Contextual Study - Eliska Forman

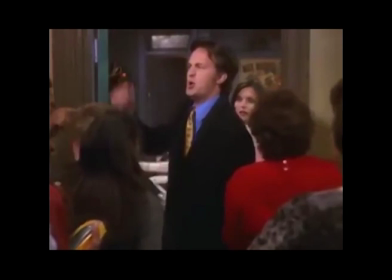When a character is performing an action, midway the shot cuts to either a closer image or a further away image of the shot they are doing.
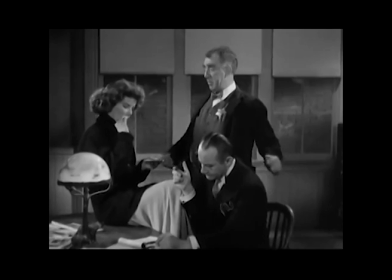It creates the impression of a sense of continuity.
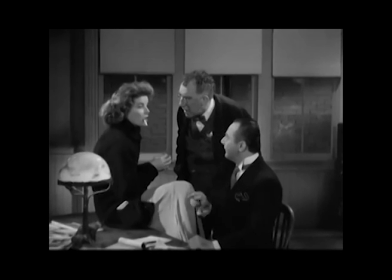The action carrying through creates a visual bridge which draws the viewer's attention away from the slight cutting.
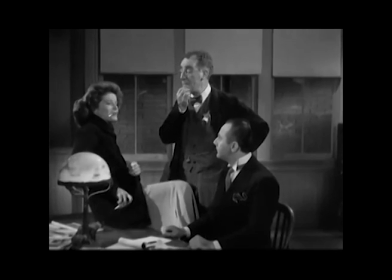It helps to create a smooth scene and helps with the realism of the film. Here in the film Bringing Up Baby, we can see the actress lighting the match.
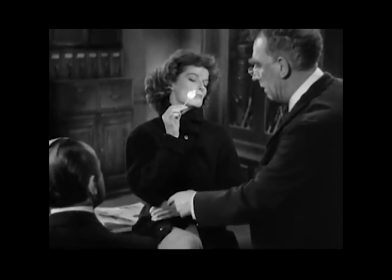As she brings it up towards her face, the camera cuts to a different angle. On the other hand, there is non-continuity editing.
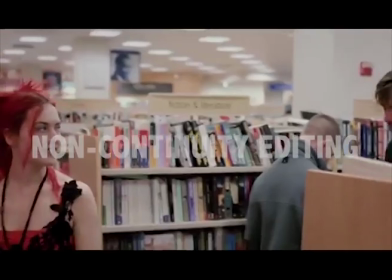A film that starts at the end of a story and then cuts back to the beginning would be a form of non-continuity.
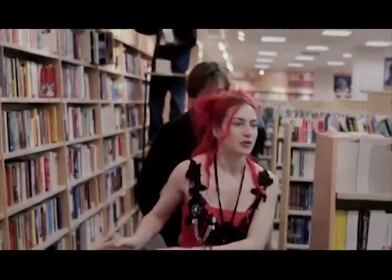The story is not in order and shots are edited to show this. Parallel cutting.
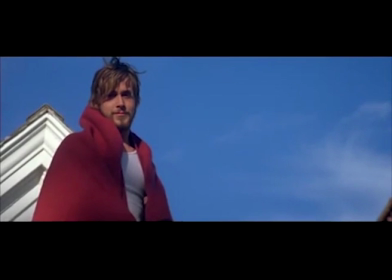Parallel cutting can also be seen as a type of non-continuity editing. This is when two different stories are taking place from different time periods. The film jumps from story to story. An example would be the film Inception.
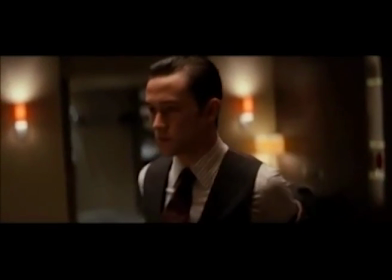At the same time as the car chase, the film switches to shots of Arthur in the hotel room.
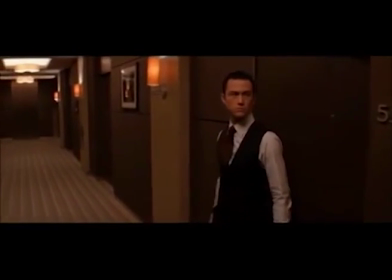This is an interesting form of editing that keeps the audience intrigued and hooked on the film.
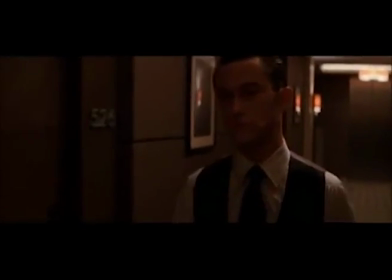In this case, it allows directors and producers to explore the contrasting characters and create suspense.
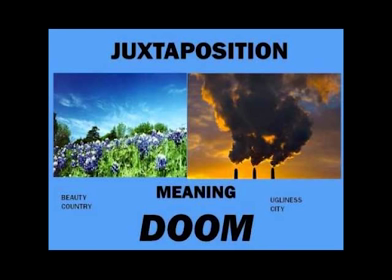Juxtaposition. Juxtaposition is the arrangement of two opposing ideas, characters, or objects side by side or in similar narratives for effect.
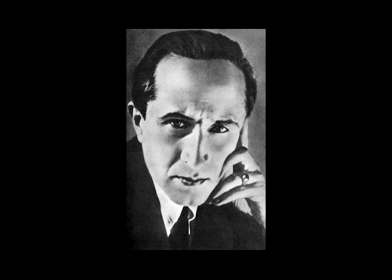For example, Kuleshov put 3 different objects in a sequence, each followed by the same actor with the same expression.
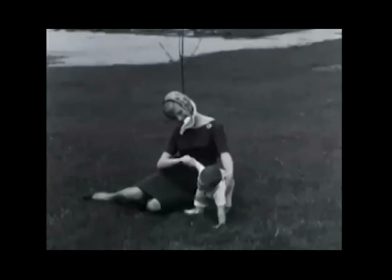The first face was followed by a shot of a woman holding a baby, then back to his face smiling.
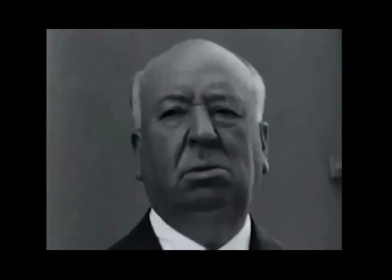The shot then went back to his still face, followed by a woman in a bikini.
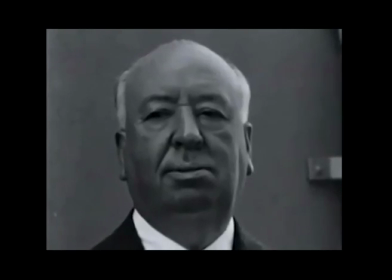The idea was that each time the audience saw the expression, they got a different feeling and emotion, because of the previous object. Even though the expression was exactly the same each time, it showed that the order of shots and editing can help portray different emotions. It's not all down to the actors. Montage.
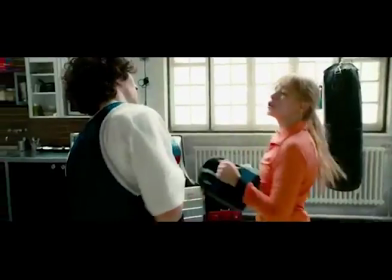Montage is when an editor takes multiple shots from different time periods that aren't necessarily connected and put them together in a sequence.
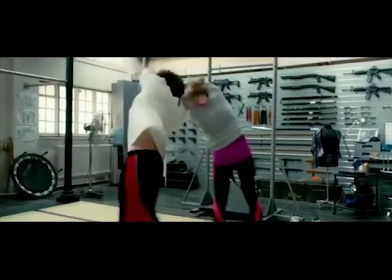This is also known as non-linear montage. This can be used in shots such as flashbacks or to reflect on a series of memories.
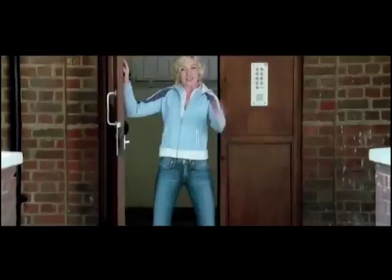In Shaun of the Dead, it allows the directors to show a future event in a short period of time.
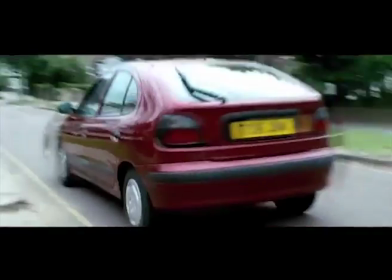Right. We take Pete's car, we drive over to Mum's, we go in, take care of Philip.
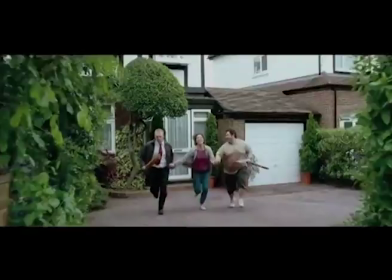I'm so sorry, Philip. Then we grab Mum.
Linear montage.
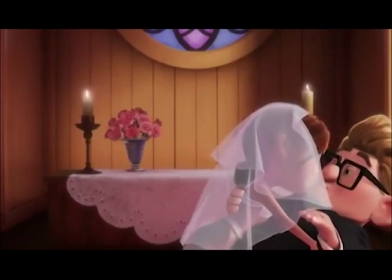Linear montage can also be used to condense a period of time into a smaller timescale.
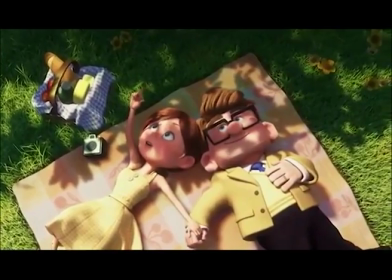For example, in the movie Up, Carl and Ellie's relationship over a large number of years was condensed into 5 minutes worth of footage.
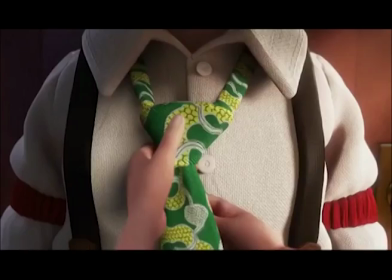Montage helps an editor tell a long story in a short period of time whilst keeping the audience interested. Transitions. Transitions are used in the editing to change shots and create different effects.
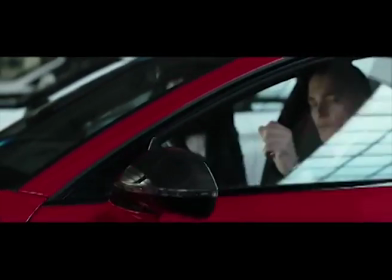The cut. The cut is the most common type of video transition. It simply means replacing one shot instantly with the next.
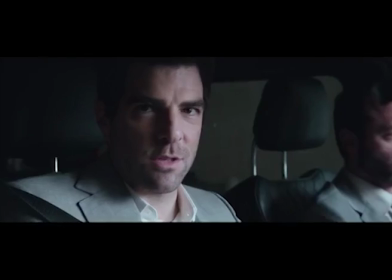This is often seen in fast-moving scenes such as car chases. By using a single fast cut, it creates a fast-moving pace that can keep the audience on edge.
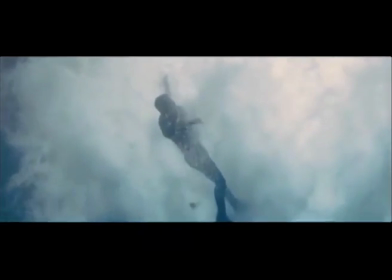Fade to black is a transition that fades from one shot into a black screen and then sometimes into a following shot.
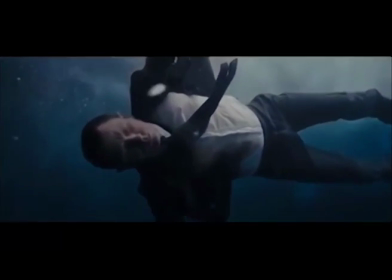Fade to black can be used to end a time period, location, or scene. It shows that the sequence is ending.
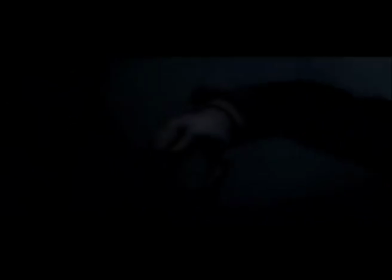Fading to black can also be used in the middle of a movie to represent a time jump. Here in the opening credits of Skyfall, fade to black is used between shots to create a dramatic effect and build up the atmosphere for the movie to come.
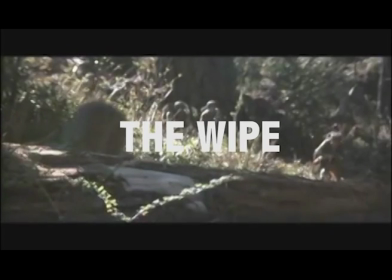Lastly, we have the wipe. This is a very dated form of transition that is not often adopted in modern filmmaking.
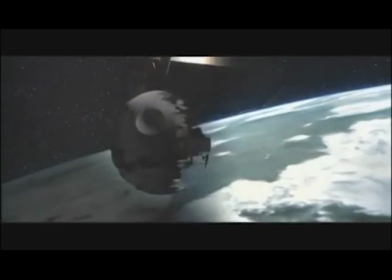The shot is simply wiped from the screen to reveal the next shot in a variety of creative ways.
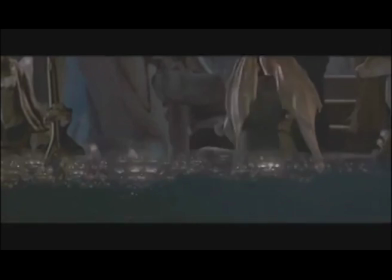This technique can be seen in comedic films and has a light and funky effect,
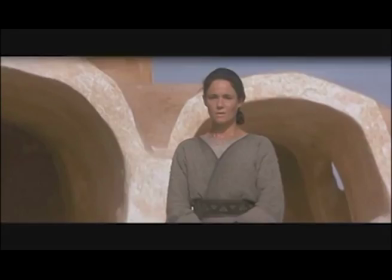as well as more serious films like the Star Wars movies that include these transitions a lot. So why do we edit? Editing can be used to aid the smooth flow of a narrative.